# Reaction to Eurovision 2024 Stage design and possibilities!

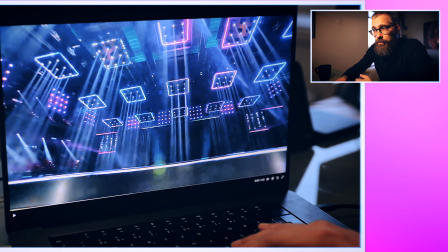6:15 we can see Arina from different angles we can see that what is very interesting
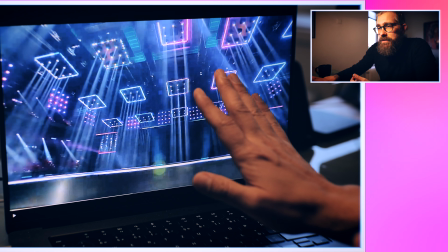6:20 that you can also use shots like this also in your show if you would like to
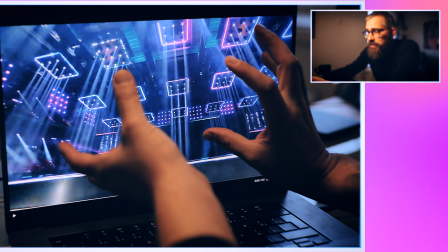6:24 if you if it makes a purpose because all the things what you can see here really really place it they they just
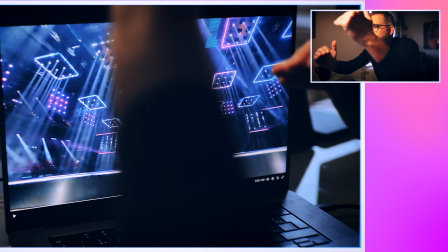6:33 play they they are not flat you can create so many layers just in here
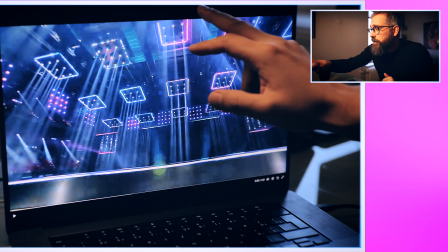6:38 because so here we go those crazy huge cubes LED all around
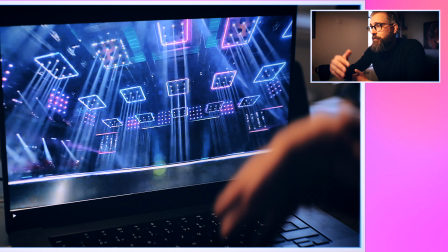6:42 with this system which shows mostly like the RGB scenes now
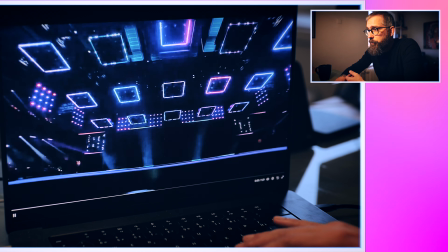6:48 but maybe it's capable of much much more like proper LEDs you
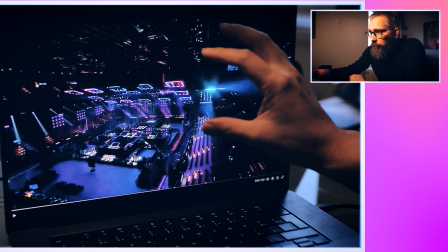6:57 can see how it goes down also we still miss it but also the arena could be
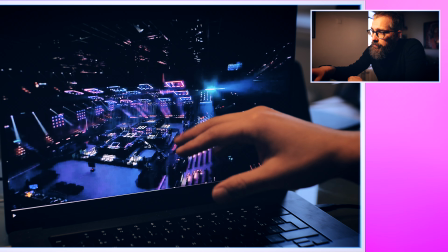7:02 lit for sure 100% but you can tell that the main
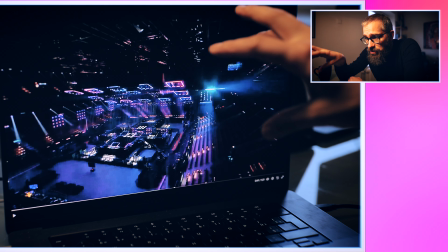7:07 central part is the stage and you have many elements how
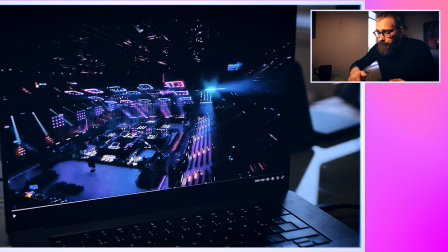7:12 to cage it out of all the elements you can really took it out you can really use each of those elements with the light beams to specifically create a path for example if you want a real cross cross you can also make it by light beams you can do whatever in here like
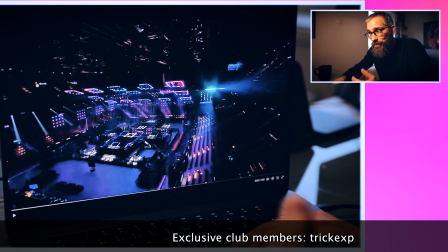7:31 like this stage is one of the most creative stages we have it also it's probably the stage which really works
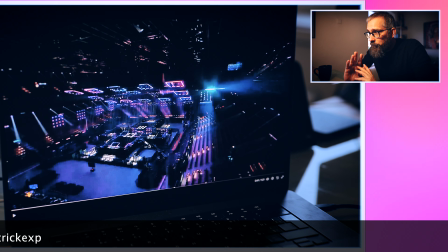7:38 and it's stage which i'm very curious how countries will work with because in In most of the countries,
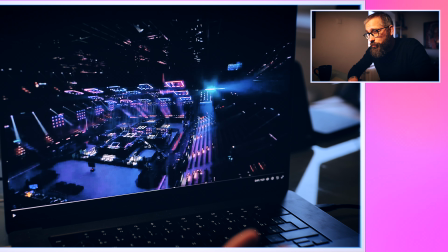7:45 if I can tell, for example, Czechia, no one ever was working with such a thing, maybe on some concerts, but this is completely different work than for the camera work for TV.
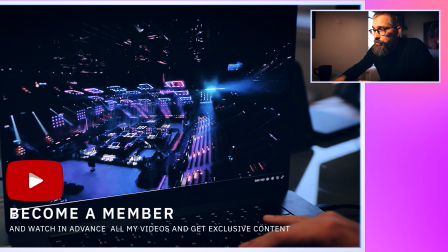7:54 It's not the same to shoot concert and to do Eurovision. This is not the same discipline. It has completely different rules, different lights, whatever. It's not the same thing to do a concert and to do a television thing.
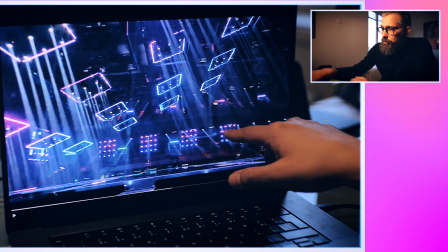8:09 What I like in here that you, I know that I'm very concrete, but okay,
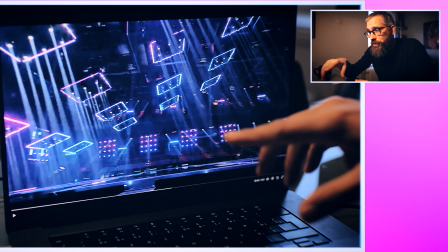8:13 I'm obsessed by stage staging stage designs how to use all the frameworks in the beat and whatsoever here you have million options but what you have in
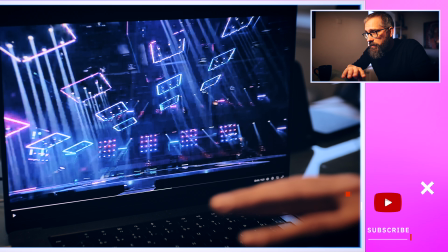8:22 here also and it just shows that how creative this stage is
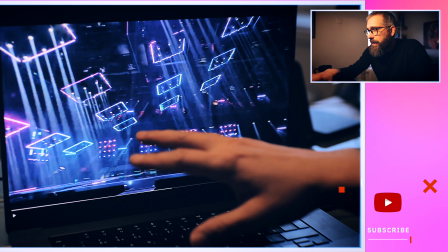8:27 it will never feel black anywhere I think the worst thing worst
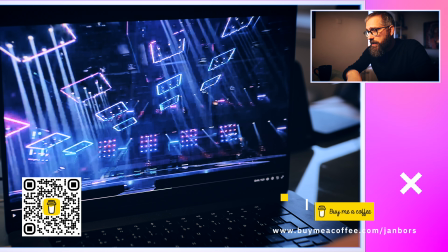8:32 thing what's happening to stagings cameras is that you have some angles where
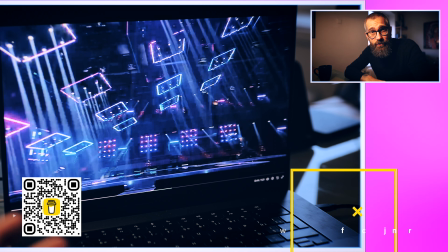8:37 behind them there is just a black hole there is no depth nothing visible in
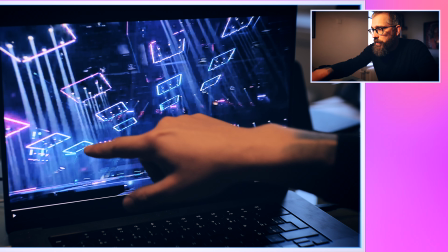8:42 here just because of those square squares also because of the light map you can
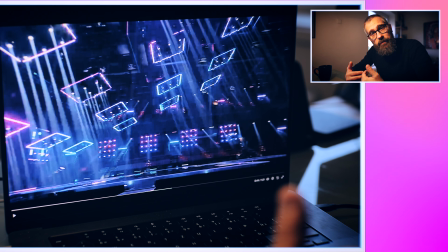8:47 create from ceiling for example you will always create the very smooth background you will add layers I will show you something